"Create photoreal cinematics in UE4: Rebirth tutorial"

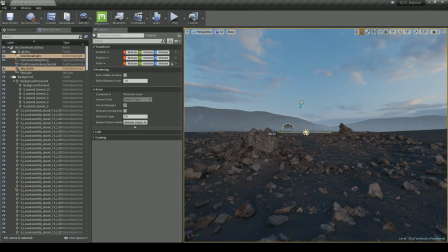(20:54)
This is a really cool way to adjust the lighting and maintain the consistency of both the directional light and the sky dome together.
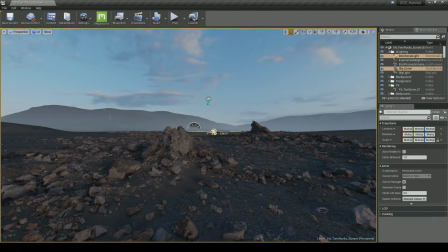(21:02)
So I'm pretty happy with these results.
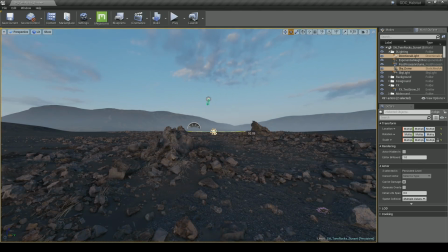(21:04)
The next step would be to work more on the atmospherics and stuff like post-production, color grading, to try to get more vibrancy and realism out of the image.
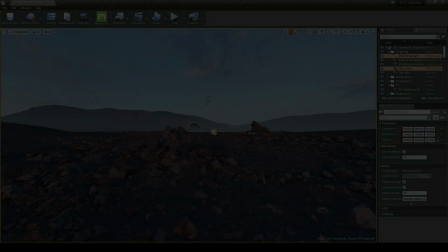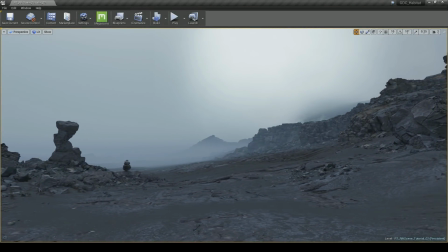(21:22)
For our demo, we had a huge focus on atmospheric fog. To achieve these effects, we used quite a few different techniques.
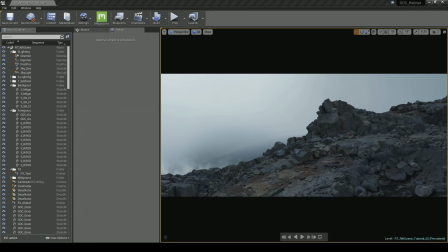(21:29)
The most common was to use the built-in atmospheric and exponential height fog.
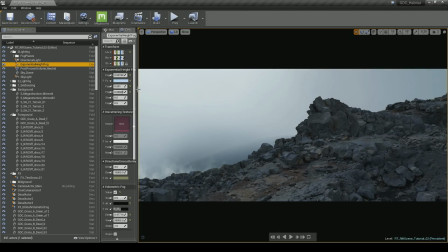(21:33)
You can see me turning that on and off here, but you might notice that not very much is happening.
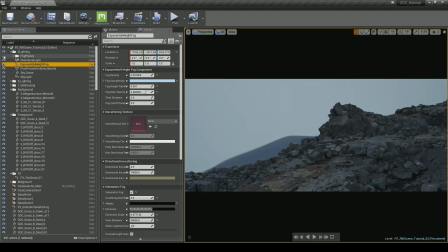(21:40)
While atmospheric and exponential height fog can give really good results for general atmosphere, they're unfortunately lacking for these sort of subtle, wispy effects that really are iconic in Iceland.
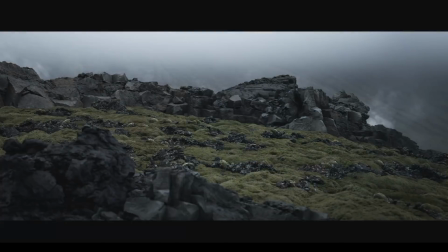(21:50)
It's also impossible to create certain long gradients, for instance where the tops of mountains are covered by fog.
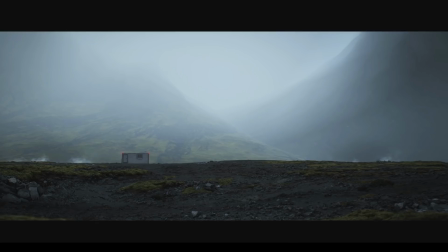(21:56)
We had a lot of shots that required these effects, so we had to come up with alternative methods.
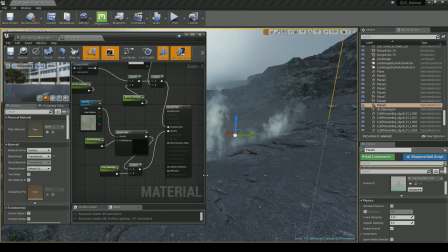(22:01)
Luckily, Unreal Engine has an extremely advanced material graph, which allows you to build custom programmable shaders.
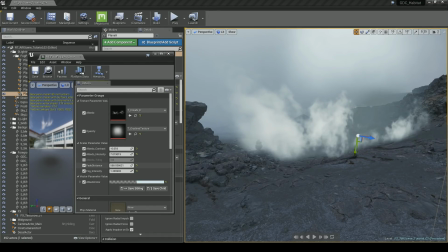(22:08)
To create the top fog effect, I used a texture card with a custom shader.
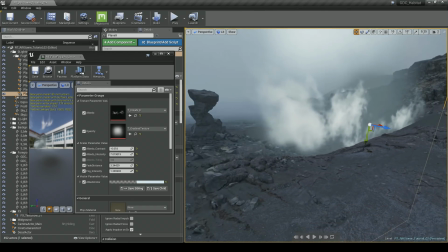(22:13)
The shader is actually really simple. It's just a usual material with a translucent blend mode, and an opacity map input alongside a few other parameters.
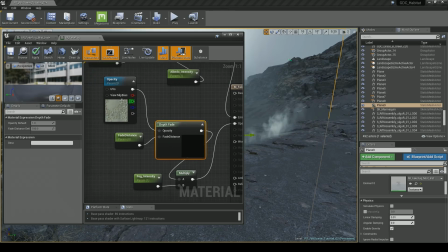(22:22)
The real secret ingredient here is the use of the depth fade node. I used this to give the material a new parameter called fade distance. This means you can clip the fog plane into the terrain or any other object.
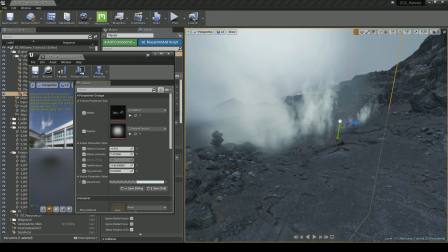(22:35)
When you tweak the fade distance, it blurs the edge of the intersection, so you don't see it at all. This is perfect for top fog or any other wispy fog cards that you want to place in your scene.
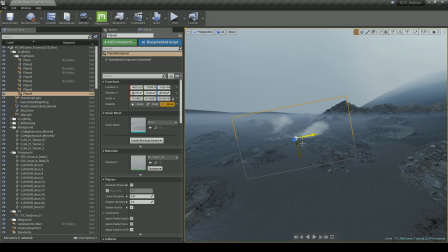(22:45)
We also used Houdini to generate some custom animated fog planes as well.
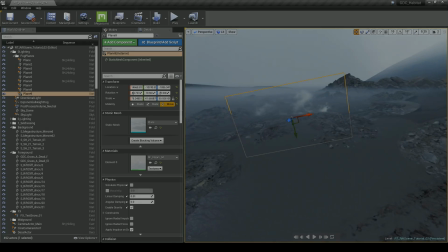(22:50)
That gave the planes some more realistic looking movement.
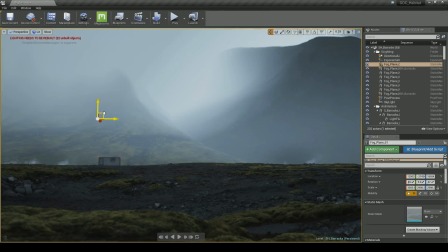(22:54)
This technique also worked really well for large background gradients, like in this shot.
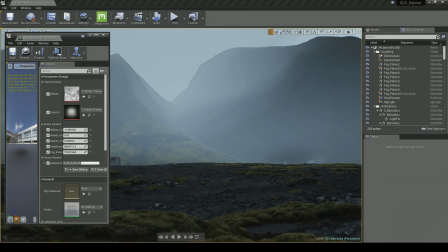(23:02)
This is all done using just one fog card. I can tweak the fade distance, the fog intensity, and the individual albedo parameters as well, like tint.
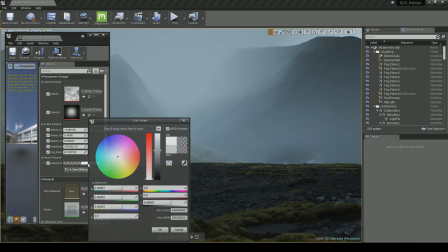(23:12)
It's really cool to be able to play around with different colors and atmospherics like this in real time. It doesn't take long to try out lots of different looks and find one that's realistic.
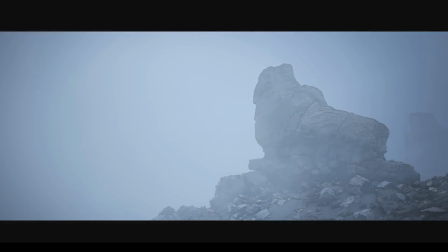(23:24)
A shot like this one really demonstrates the power of the animated fog cards.
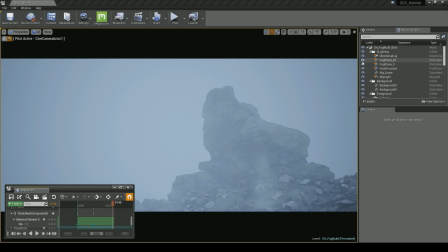(23:28)
If I remove some of the more intense fog planes, you can see that most of the subtle movements are being generated by these animated fog textures.
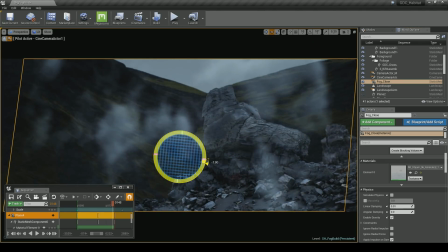(23:36)
And because this is a card, I have full control about where it's placed in the scene and how it clips in with geometry.
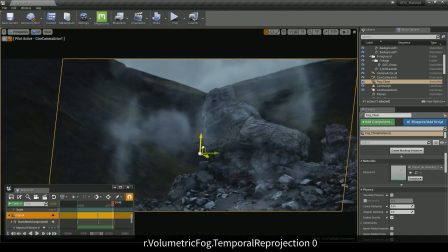(23:42)
Of course, many AAA games use animated particles like this, or animated textures as background planes.
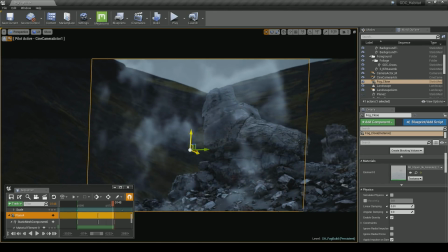(23:48)
Sometimes you shouldn't be afraid to fake things, especially if you can come up with a very cheap solution to a really difficult problem.
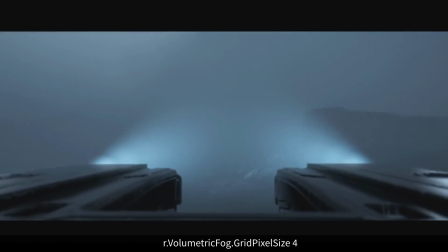(23:55)
Of course, there are some effects that aren't that easy to fake. We really wanted to get volumetric fog on the headlights of the vehicle.
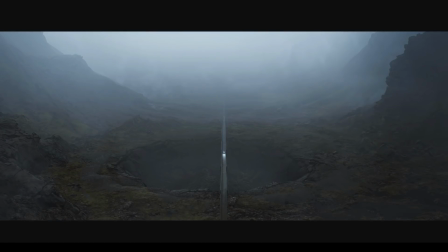(24:02)
Unreal Engine's volume fog proved very easy to use and actually quite stable.
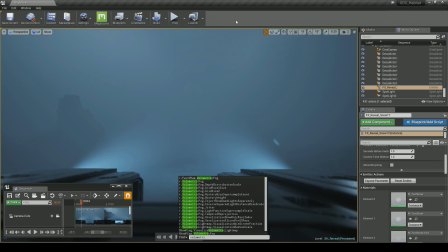(24:07)
There are a few tweaks that you need to make using console variables to get the best out of it, however. The first tweak is to turn temporal reprojection to 0.
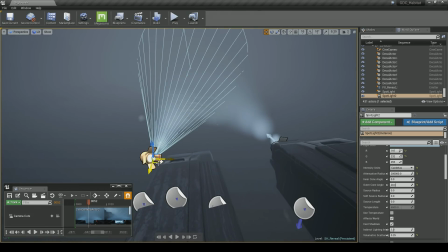(24:16)
This was because we had the fog attached to the vehicle, which meant that as the vehicle was moving, the lights weren't able to keep up in the fog.
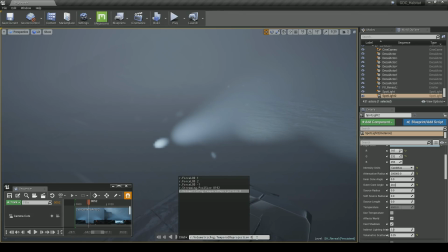(24:23)
This is to do with how Unreal Engine calculates the volume fog. The other thing that can help is to change the grid pixel size console variable.
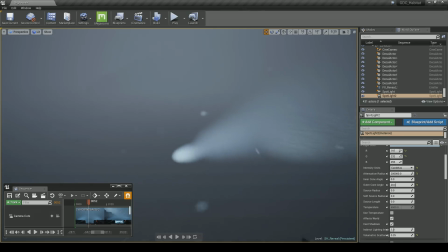(24:31)
This can sometimes give you more quality. Just be sure not to set it to a value below 3, because it can get very performance intensive for your machine.
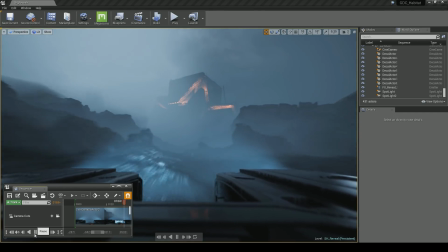(24:42)
Another great way to add atmosphere is to use particles. The great thing is that particles can give the appearance of some real volume, while not being that performance intensive.
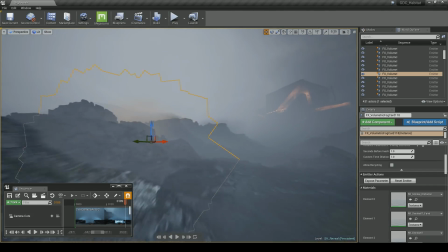(24:52)
In this scene, I peppered the sides of the canyon with some particles to give it some more depth.
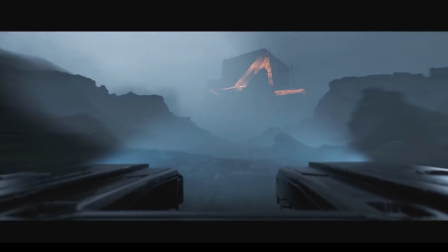(24:58)
It also gave the vehicle a better sense of speed as they go rushing past the camera.
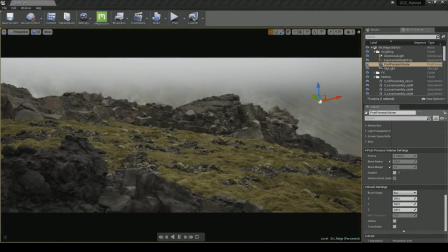(25:08)
Post-processing is a really important step when you're done composing your scene and you've finalized the lighting.
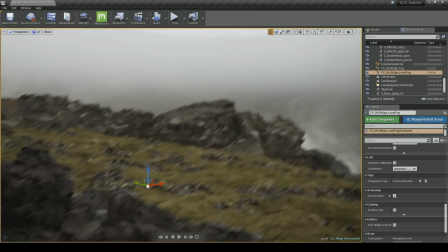(25:13)
It's something that can really push your image quality to the next level of realism.
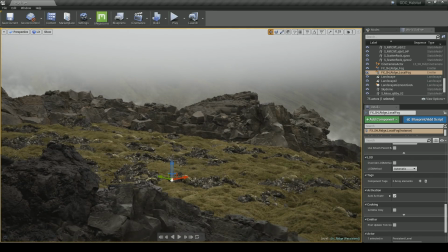(25:18)
However, it's possible to overdo it and make your scene look really artificial. I'm going to go through and tell you what to avoid and what can really make a big difference.
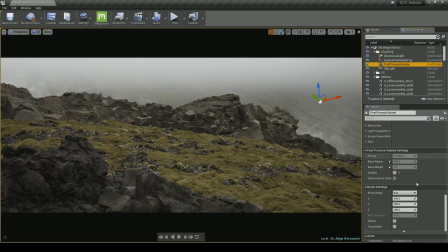(25:26)
For our short, we really tried to keep the post-processing minimal and subtle. At the moment, the post-processing volume in this scene is disabled, so I'm just going to scroll down and hit Enable.
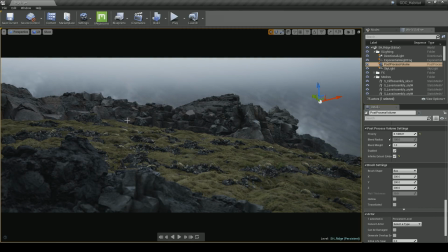(25:39)
As you can see, the post-processing settings make a huge difference. It goes from a much brighter and very evenly lit scene to something slightly darker with more bluish tones.
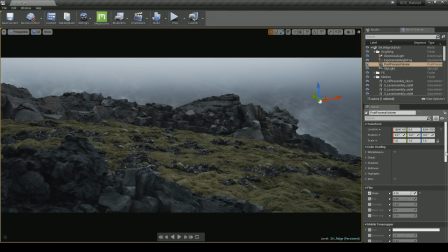(25:53)
That change is a combination of color grading and post-processing together. One of the most important post-processing effects is depth of field.
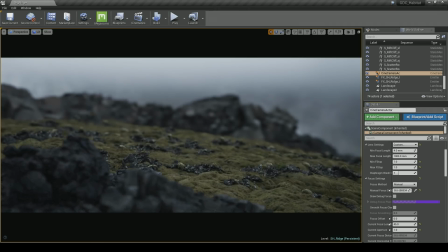(26:01)
When used correctly, it can give focus to an area of the shot and really help the composition. It's also one of those features that helps to make an image feel like it was shot on a real camera. This is one of those post effects that's really good to have a plan for from the beginning.
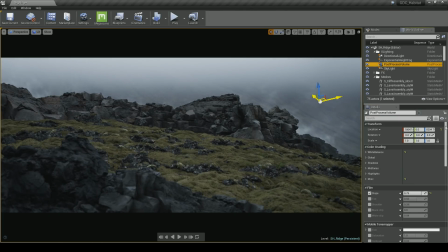(26:16)
The first thing that you want to do is make sure that you're using the correct depth of field method. There are 3 different depth of field methods. We chose Circle DOF because it's the latest and provides a really cinematic and filmic look. This depth of field is also really easy to use.
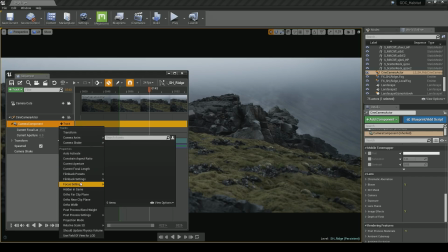(26:32)
To use depth of field, simply add your camera to the sequencer and choose Focus Settings and then choose Manual Focus Distance. This will give you a new track in the sequencer. As you animate this value, it lets you change where the camera is focused.
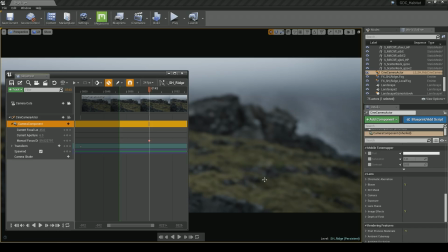(26:48)
So as I lower it, you can see the entire scene is getting very blurry. And as I raise it again, it becomes sharp. The focus distance is just one component of the system, however. The other property that you can control is the range of the depth of field.
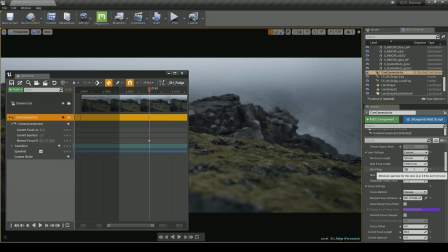(27:05)
This is done by manipulating the f-stop. A smaller f-stop value will give you a smaller range and fall-off to the depth of field. So play around with the f-stop number and the manual focus distance and see what works well for your shot.
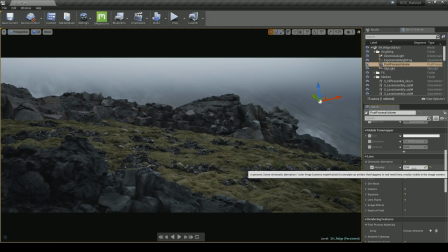(27:22)
Another post-processing effect is chromatic aberration. This is a very subtle effect that appears on the edges of objects. This effect should definitely be used with caution, as it can give very unrealistic results if the values are set too high.
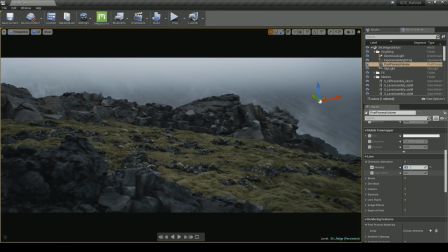(27:35)
In real-life photography, this is a super subtle effect that barely distorts the edges of objects in the image. For most of our scenes, we kept this value to 0.05, so very subtle. The next effect on the list is bloom. We usually set bloom to 0 for our project.
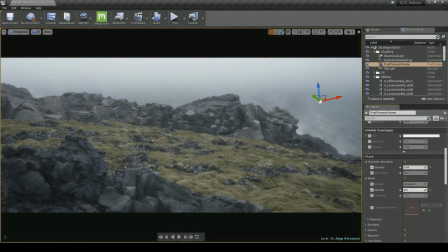(27:54)
Bloom is one of those post-processing effects that fits very well for certain art styles. For instance, if you're creating something that's more cartoonish or fantasy,
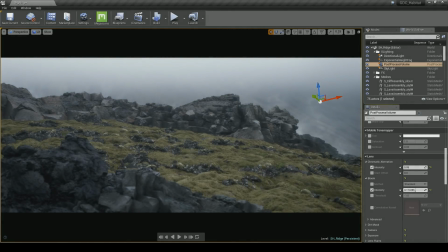(28:03)
it can work really well to give every image a bright, hazy atmosphere that looks kind of surreal.
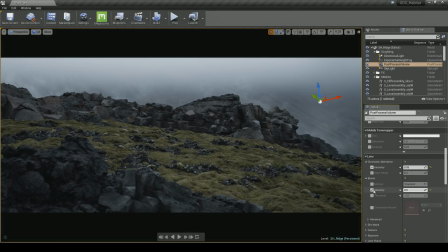(28:08)
We wanted our images to look as photorealistic as possible, so we completely disabled it. We also didn't use the dirt mask feature because we wanted to keep our images relatively clean. For the camera settings, I recommend that you keep those at the defaults. Unless you're trying to achieve something very specific with motion blur or depth of field, then I think it's better off that you leave these alone.
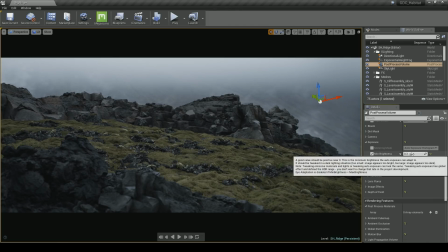(28:28)
The next really important setting is exposure. With exposure, you have the option to switch between different metering modes and different minimum and maximum brightnesses.
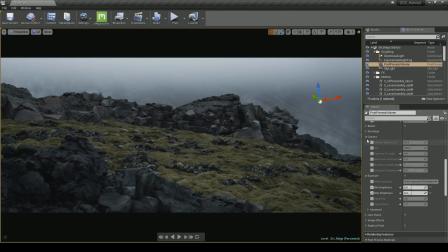(28:37)
For Rebirth, we didn't use the automatic exposure. We simply set the value of the minimum and the maximum to the same thing. That meant that each time we rendered, we got the same result. A common pitfall is to make the scene too bright or too dark in the exposure settings,
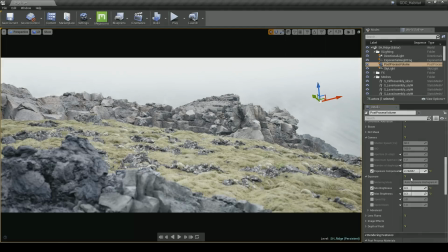(28:51)
and then trying to compensate for that with the rest of the lighting, like the sun direction or the skylight.
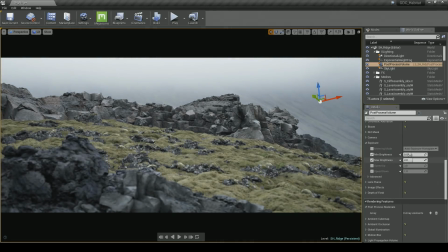(28:57)
If you're really lost and not really sure what the default values should be, try setting the minimum brightness and maximum brightness to 1.
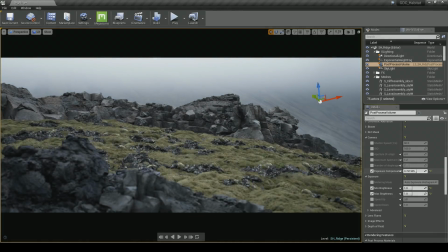(29:05)
There's another value that you can tweak in the camera settings called exposure compensation, but I recommend that you leave that at 0.
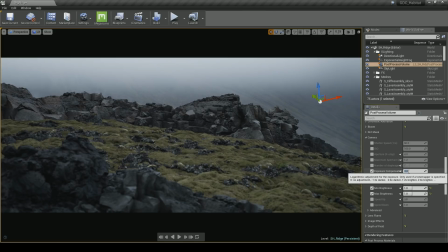(29:13)
The scene should show its real brightness now.